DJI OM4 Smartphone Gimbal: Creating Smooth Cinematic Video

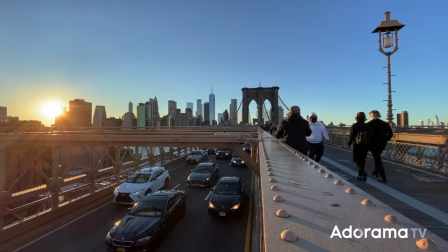3s
New York's magnetic pull and a candid moment that draws you in. It deserves to be captured.
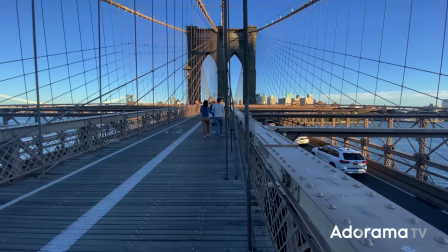9s
The most distinguishing feature of what I'm about to show you is its ability to shoot smooth video.
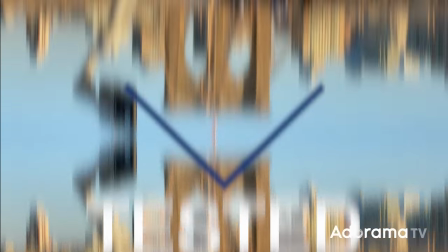So why would you use a gimbal? And is the new DJI OM4 worth the price of admission into the world of cinematic motion?
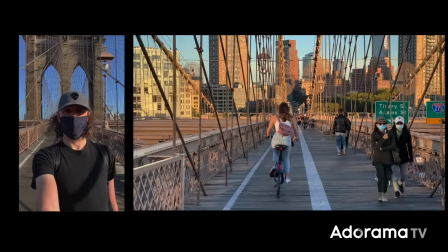29s
Today I'm going to show you how to shoot cinematic footage using the latest DJI OM4 gimbal on your mobile phone.
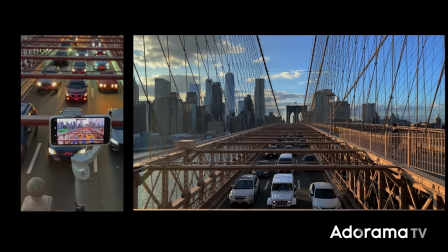36s
You can check out my Instagram for lots more examples. I'm Maliki Sherlock, this is AdoramaTV.
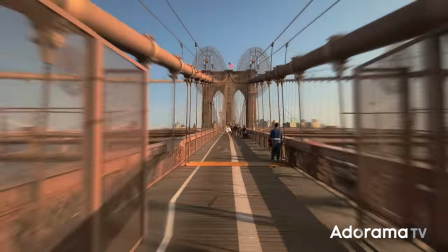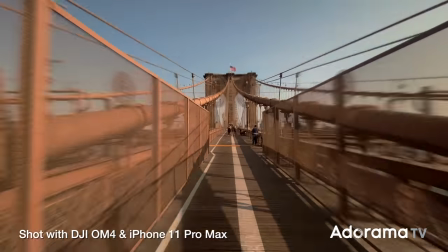New York is home too and has served as the backdrop to some of the best movies ever made. The question is, can we capture some of that movie-making magic on an inexpensive gimbal and a phone.
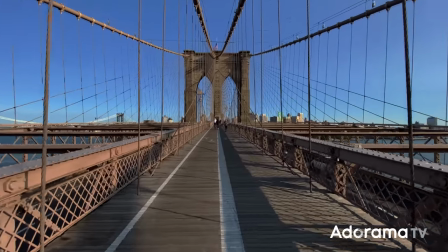69s
Let's get started with a simple tracking shot walking along the Brooklyn Bridge towards the suspension towers just ahead of us there.
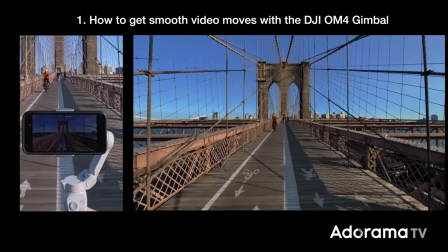76s
Without the gimbal this type of shot would be practically impossible. Basically the video image would have like lots of jitter and shake.
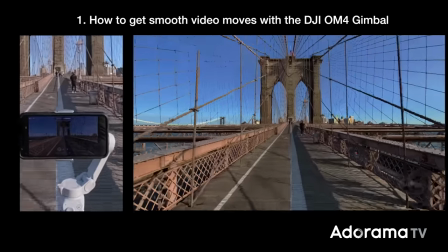82s
With the gimbal in your hand it's the kind of shot that can help you with your overall visual storytelling and it's really easy to get with a gimbal and some wheels.
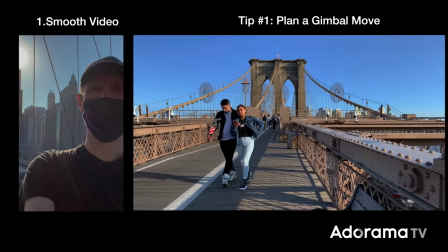91s
So here are a few tips on how to shoot smooth cinematic video while you're moving or walking.
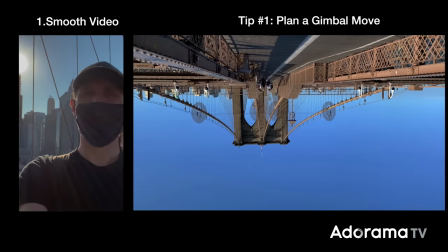97s
Tip number one, the first thing you need to do is to plan your gimbal move.
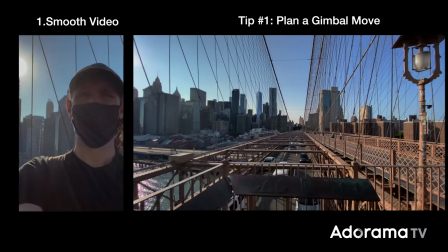100s
Decide how long you want the shot to be and have a clear idea and direction for the move before you actually press record.
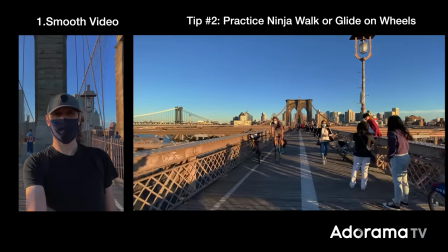107s
Tip number two, if you want to get perfect buttery smooth shots,
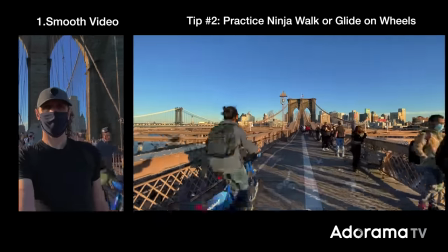111s
practice your ninja walk or just use a scooter or skateboard, anything that will give you that glide-like motion without the vertical bobble.
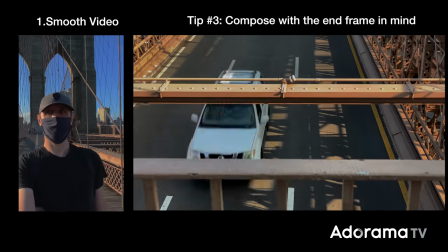118s
And finally tip number three on how to get those smooth video moves, what you want to do is to set up your initial framing,
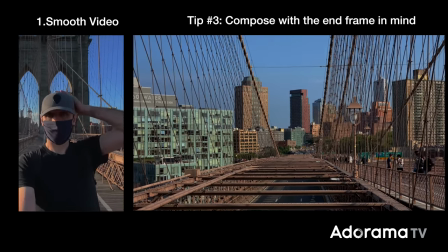124s
pick a line to follow, and have a general idea of where you're going to start and end. I like to compose with that end frame in mind. Makes everything so much easier. Many of you are watching this video on your phone. I'm sure some of you are even saying hey I've been there.
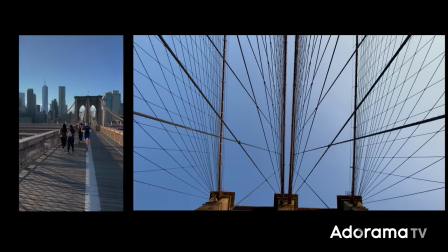139s
Well the Brooklyn Bridge is a very popular filming location.
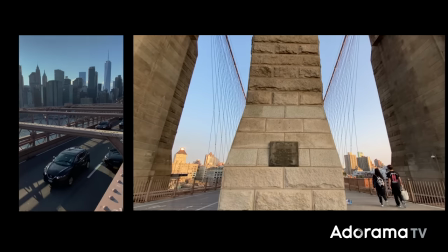143s
It's appeared in so many New York based Hollywood movies and many TV shows.
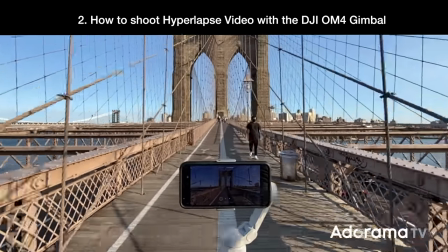149s
Let's try capturing as much of it as we can with a single hyperlapse shot.
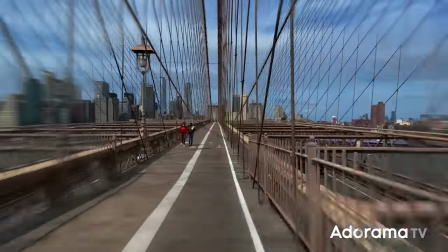156s
A hyperlapse or moving time-lapse can look like an impossibly difficult shot to pull off,
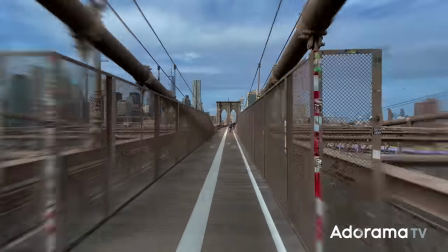161s
but I'm here to show you that it really is very easy with the DJI OM4.
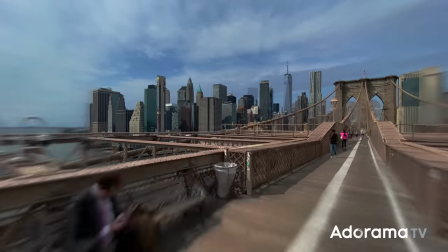166s
What I really love about these long takes is that you can capture a scene as a single uninterrupted take.
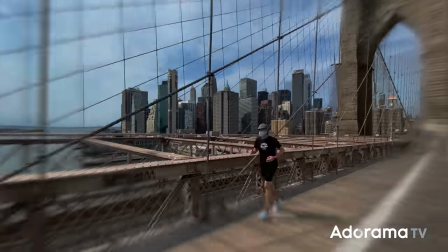172s
You feel as though you're right there in the moment in the city. It transports you.
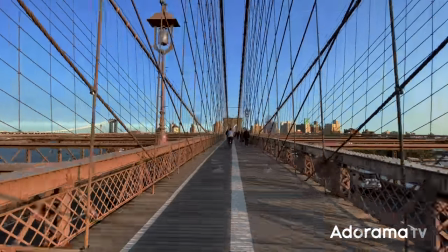178s
now the goal here is to keep everything as steady as you can so here are a few tips to optimize your video hyperlapses tip number one
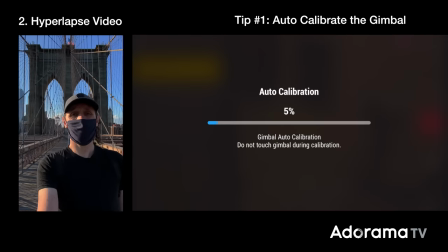186s
hyperlapse can be time consuming to create because they take more than a few minutes to shoot before you begin auto calibrate the gimbal to ensure that the
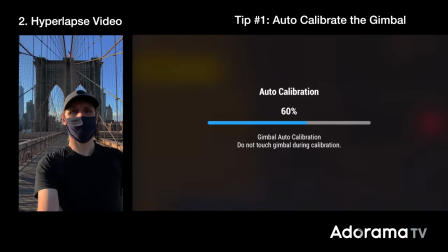195s
phone is well balanced and the horizon line is perfectly level then you're good to go tip
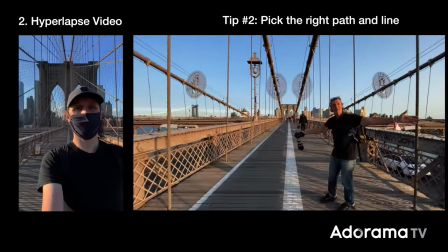200s
number two pick the right path and line and take your time moving to that point.
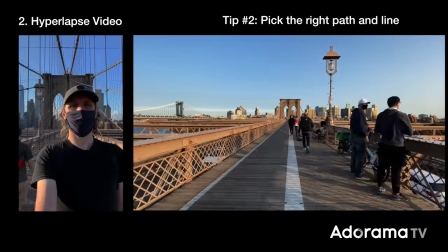205s
Now you can include more than one fixed point if the distance is long enough. I'll often pan during hyperlapse when I'm covering some distance.
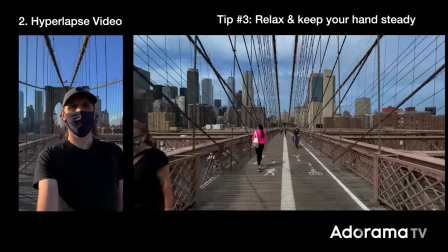213s
Tip number three, relax your hand and wrist. The hyperlapse video could take two to five minutes to shoot.
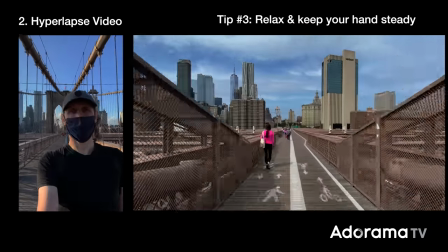220s
Keep your elbows in, pan steady and eye on the end point. The goal here is to keep the gimbal and phone as steady as you can.
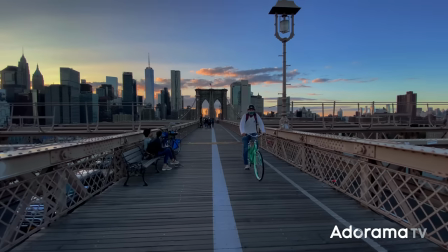228s
About two to three thousand cyclists per day use the Brooklyn Bridge to crisscross into Manhattan from Brooklyn and back.
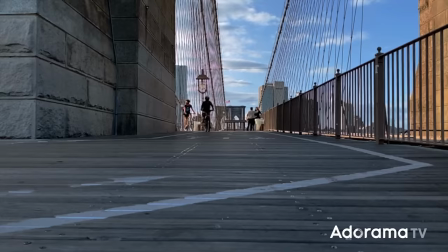234s
This should be a great place to try out this next shot. It's a fast tracking shot that follows a moving subject, in this case a bike.
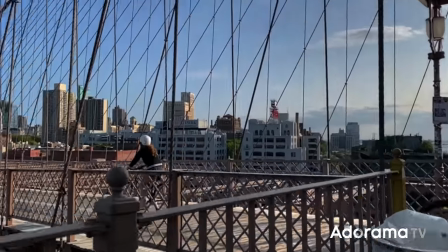242s
It can create a very dynamic and interesting shot. Following a moving subject can be hit or miss.
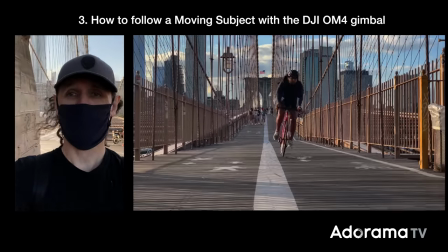247s
It can take a lot of practice and time but that's not the case with the OM4 gimbal.
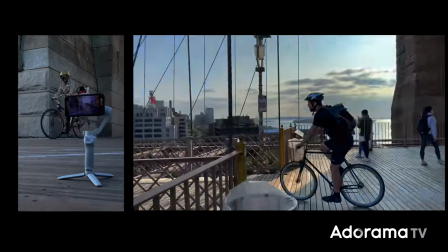252s
These shots feel very organic. They follow a subject through a scene keeping them in the frame.
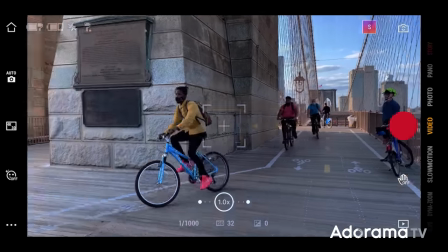257s
I waited for a bike, anticipated the speed and then reacted to its movements and it worked out really great.
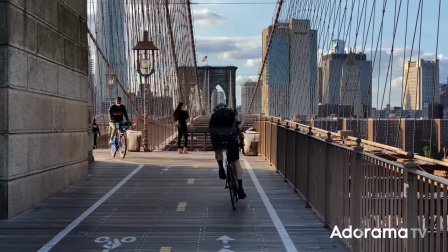263s
It's not an easy shot but I was pleasantly surprised by how well this little gimbal was able to deal with the motion and the movement.
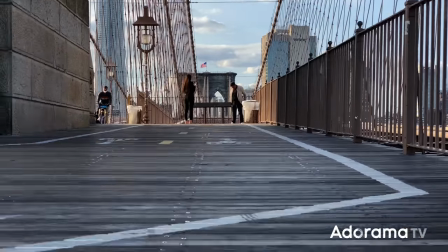270s
You can actually feel the energy of these cyclists on the bridge. It's very New York. Now framing plays a big part in creating these types of shots.
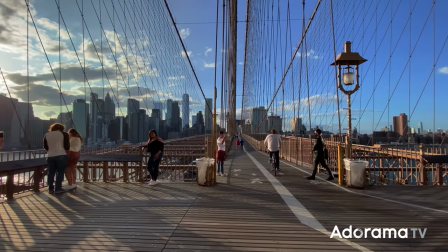279s
Here are a few tips when you're following a moving object. Tip Tip number 1.
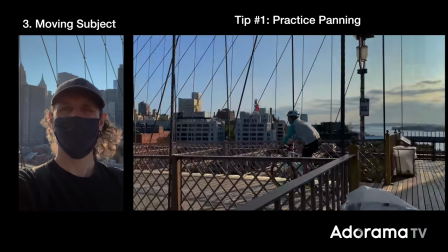284s
Practice panning and your ideal position is one where the object you're tracking is in the full frame of the video.
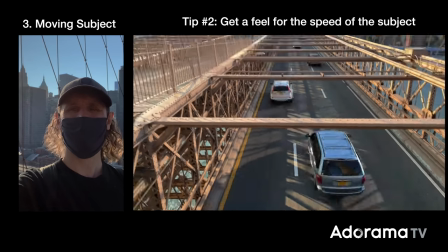291s
Tip number 2. Bikes move fast, so you need to get a feeling for the speed.
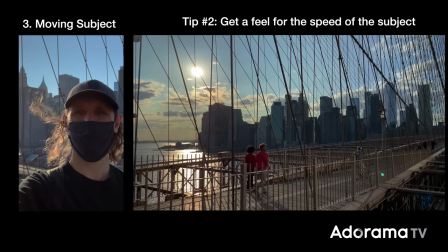296s
In this case the cyclist and how the gimbal reacts to your movement.
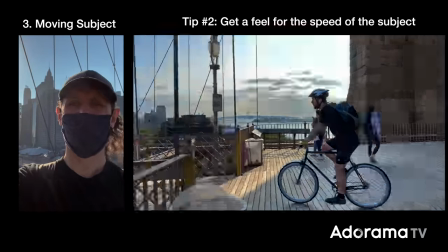300s
This move needs a bit of practice but it's super easy to achieve repeated success once you get a feeling for it.
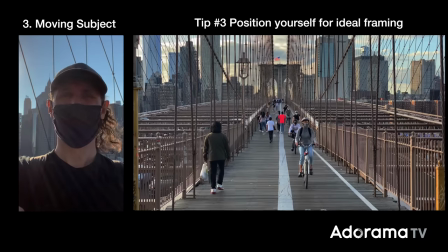307s
Tip number 3. Framing moving subjects can be a challenge. The goal here is to keep the subject perfectly in frame.
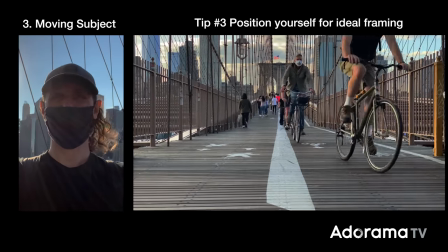314s
Find the best place to position yourself. It can be tricky but the goal is to keep the bike and the rider in frame.
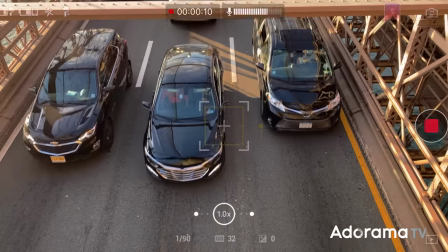322s
I'm impressed with this little gimbal. The DJI OM4 is a real winner.
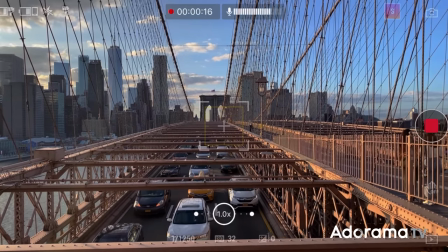328s
Here we're using a combination of techniques to capture the scene. I'm tilting up,
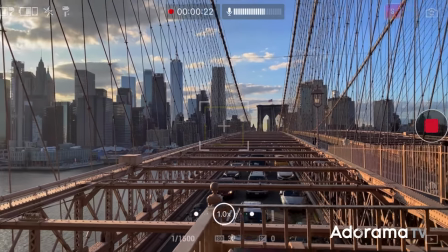334s
moving backwards to reveal the traffic on the Brooklyn Bridge and then slowly
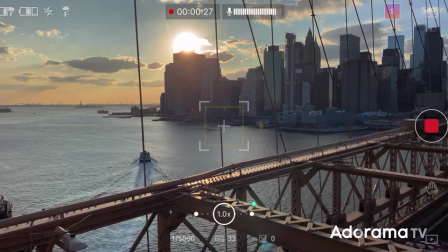339s
panning left to reveal New York City's skyline as the sun sets. Ha!
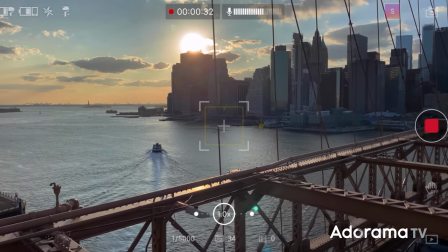345s
Look at that! Perfect perfect timing with the East River Ferry.
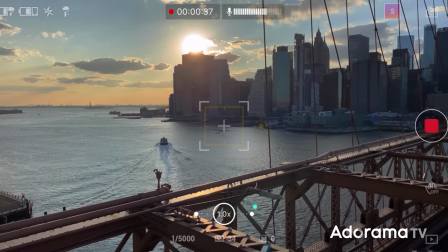349s
Now that my friends is some real movie magic of its own and with shots like this why wouldn't you want a gimbal?
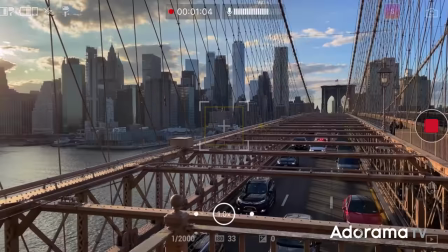When the Brooklyn Bridge was completed in 1883 its suspension towers were the tallest structure in America. Crazy right? And you can even see a short film from 1899 of a train crossing the bridge. Well, it's 2020. Let's see what else we can do with a gimbal and a little movie studio in our pocket.
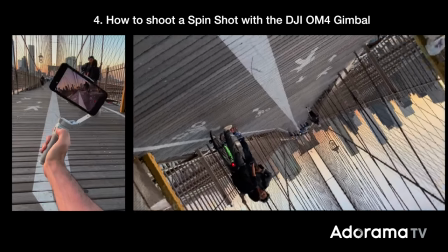380s
Spinshot functionality allows the joystick to control the gimbal rotation on the roll axis.
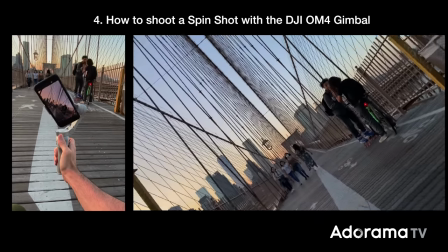386s
It's activated via the DJI Mimo app and using the joystick the gimbal rotates the phone giving a spinning effect.
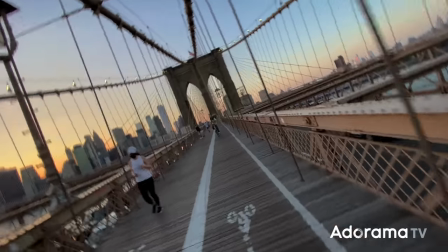394s
Now it doesn't do a full 360 due to the limitations of the mechanical range but it's pretty cool visual shot anyway.
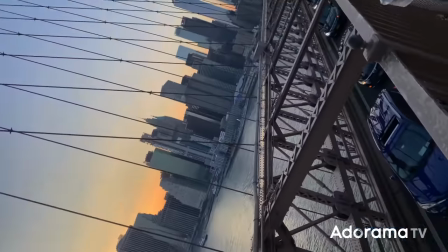401s
You can also just the speed of the spin shot in settings using the joystick speed control
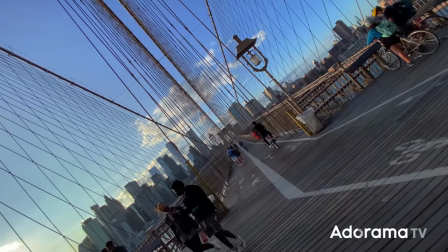406s
fast medium and slow this setting is the slow setting
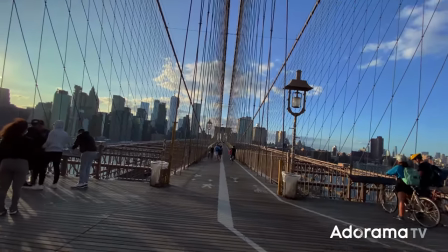411s
which is very nice unique moves like this are fun to create I
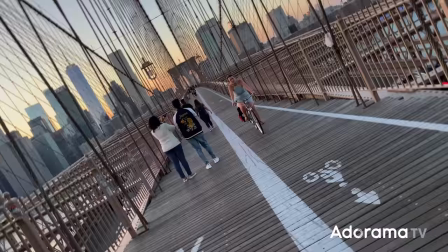416s
mean they really are and it's been coined the inception shot by many for obvious
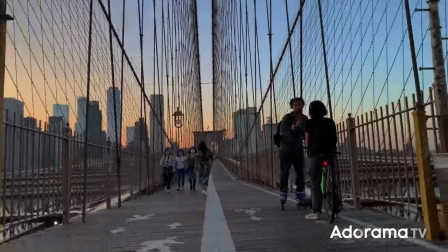420s
reasons if you haven't go see the movie here's just a few tips for when you're looking to create your very own spin shots
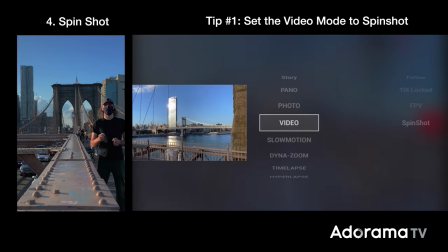427s
tip number one set the video mode to spin shot within the DJI Meno app So why is this a tip?
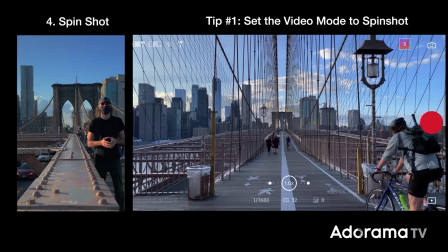434s
Well sometimes these features are overlooked or maybe you just didn't see a practical purpose for it when you first tried it.
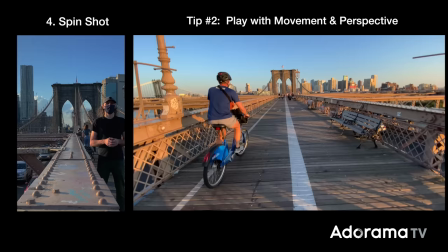439s
It's cool and worth the time to learn and master. Tip number two is all about playing with movement and perspective.
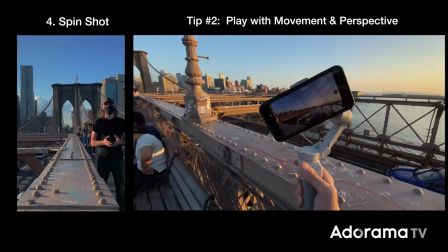445s
Spin shot really shines when your OM4 gimbal is in motion. Small forward movements rolling left to right are cinematic gold with all those leading lines.
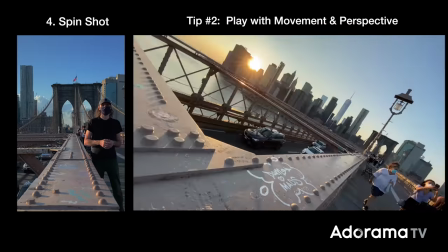454s
You should be open to a little bit of cinematic freestyling with the gimbal. Have a bit of fun with it.
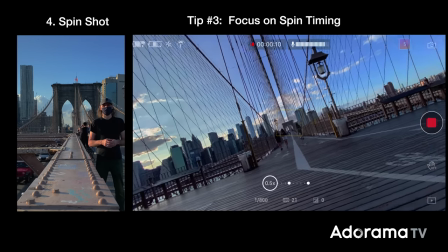459s
Tip number three focus on the spin timing now this is a little bit trickier and takes a little bit more practice if you can time the spin
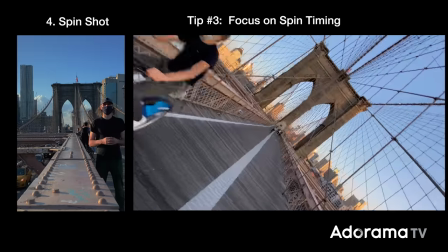466s
shot with the movement of people entering or exiting the frame it looks awesome i like to use the fast joystick mode for this type of shot it's a split second a very brief moment of time an instant it's called a new york minute if you go looking for it
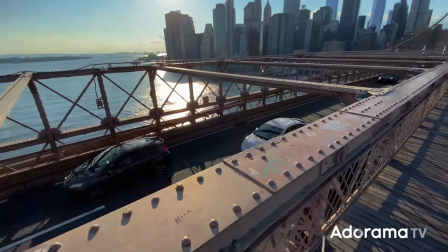482s
you've already missed it it's often used to reference the pace of life here A New York Minute is incredibly fast and beautiful.
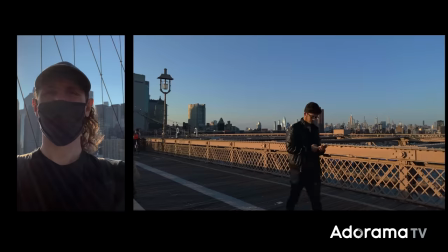490s
Well, time travels fast when you're having fun. And today, I'm actually having a lot of fun playing with the time-lapse functionality of the OM4 gimbal.